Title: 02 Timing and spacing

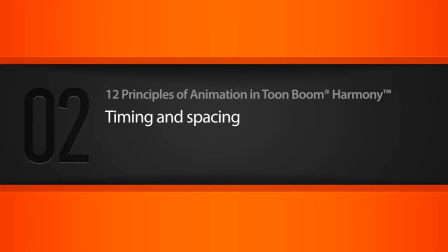(0:02)
In this lesson we'll learn about the principle of timing and spacing. So let's go ahead and get started.
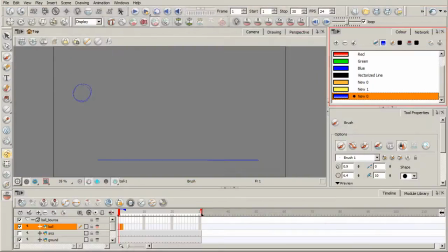(0:10)
So this is one of the 12 principles of animation that was established by Disney animators back in the early days of traditional animation. Two of these animators by the names of Frank Thomas and Ollie Johnston wrote an outstanding book called The Illusion of Life,
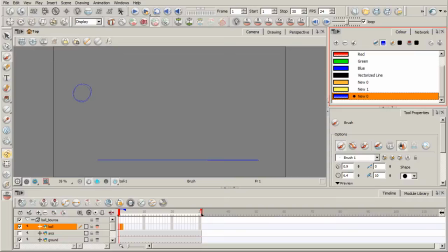(0:28)
Disney Animation. And And it's in this book that they not only cover these 12 principles that these Disney animators established back in those early days, but also a plethora of very useful information that any animator,
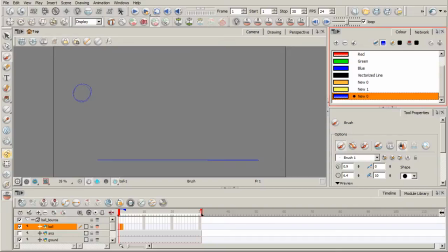(0:44)
whether they're seasoned or just starting out, will find extremely beneficial to the craft of animation. So for this timing and spacing principle, we're going to be doing just a good old ball bounce to really get this concept across.
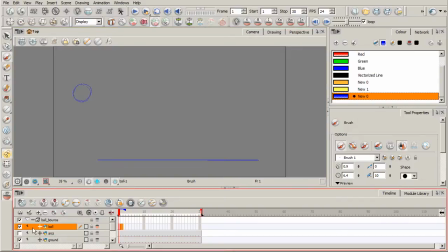(0:59)
So I've got a group here titled Ball Bounce. We have one layer here for all of our drawings for the ball. Another layer here just for our ground plane. And then another layer here that I've titled Arcs. As we draw these different drawings for this ball, we don't want them to be zigzagged and all over the place.
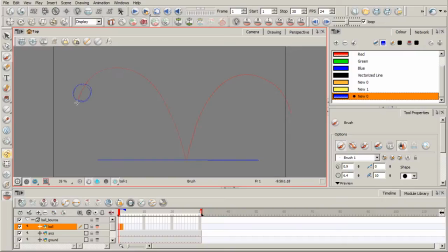(1:16)
You want to have a specific path that it's following. This is going to allow it to feel very natural, just as if you took a rubber ball and threw it across the ground. It's not going to zigzag all over the place as it's bouncing,
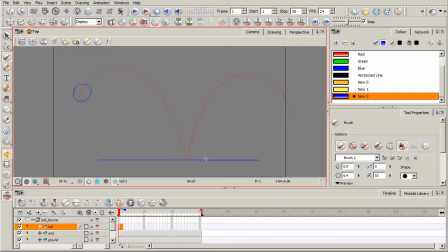(1:32)
unless the ground plane is uneven or has different objects on it that are causing it to move in different directions. But if it's just a flat ground plane, you're probably going to get a bounce that's kind of arcing like this, and those arcs will decrease and get smaller and smaller over time.
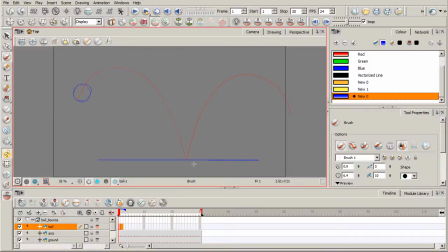(1:49)
So you want something like this, and if you're doing this example, even using traditional methods that we're using pencil and paper, you want to kind of sketch out this so that you can kind of have an idea of where to put those drawings.
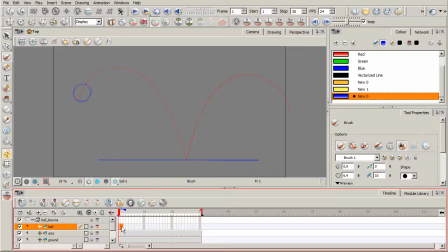(2:05)
So the fewer drawings you have of this ball, right, the faster the animation is going to be. It's just less information that our eye has to process, okay? So it's going to zip by.
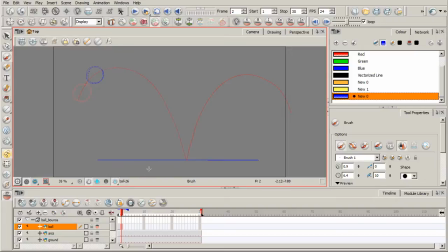(2:20)
It's going to be faster and more crisp. Now the more drawings you have, the slower it's going to be. So ideally, you want to have variety of the two.
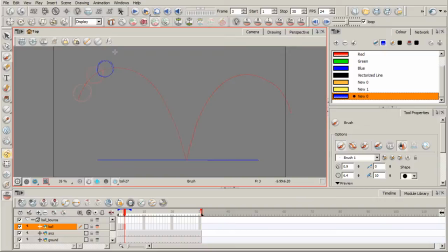(2:33)
That's going to give you something that's more interesting and more believable. So as we approach the apex of this arc, we want the spacing to become more decreased. we want the spacing to be closer and closer together and so by having your onion skinning on which is what
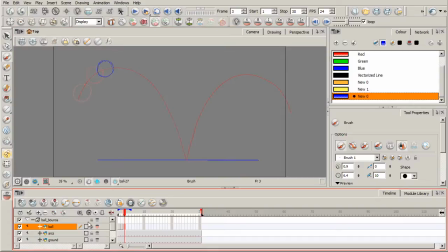(2:52)
we have right here by clicking on that or you can click right there we're able to see the previous drawing and so as I get closer to the top of this arc I'm reducing the spacing you can see I'm kind of coming further into that previous drawing each time to really
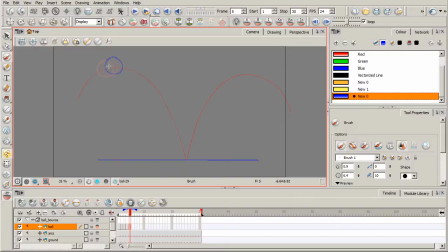(3:12)
hold this ball and kind of slow it down as it approaches the top of this arc. Okay, and this is going to give us a sense of gravity in acting upon this ball. Now, you may notice if you come back to this lesson after having watched other lessons in this
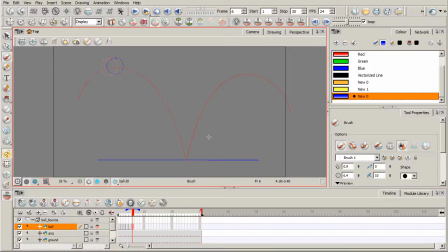(3:30)
course that we kind of sprinkled in some other principles of these 12 into this lesson. We'll kind of talk more about squash and stretch, slow in, slow out, that sort of thing.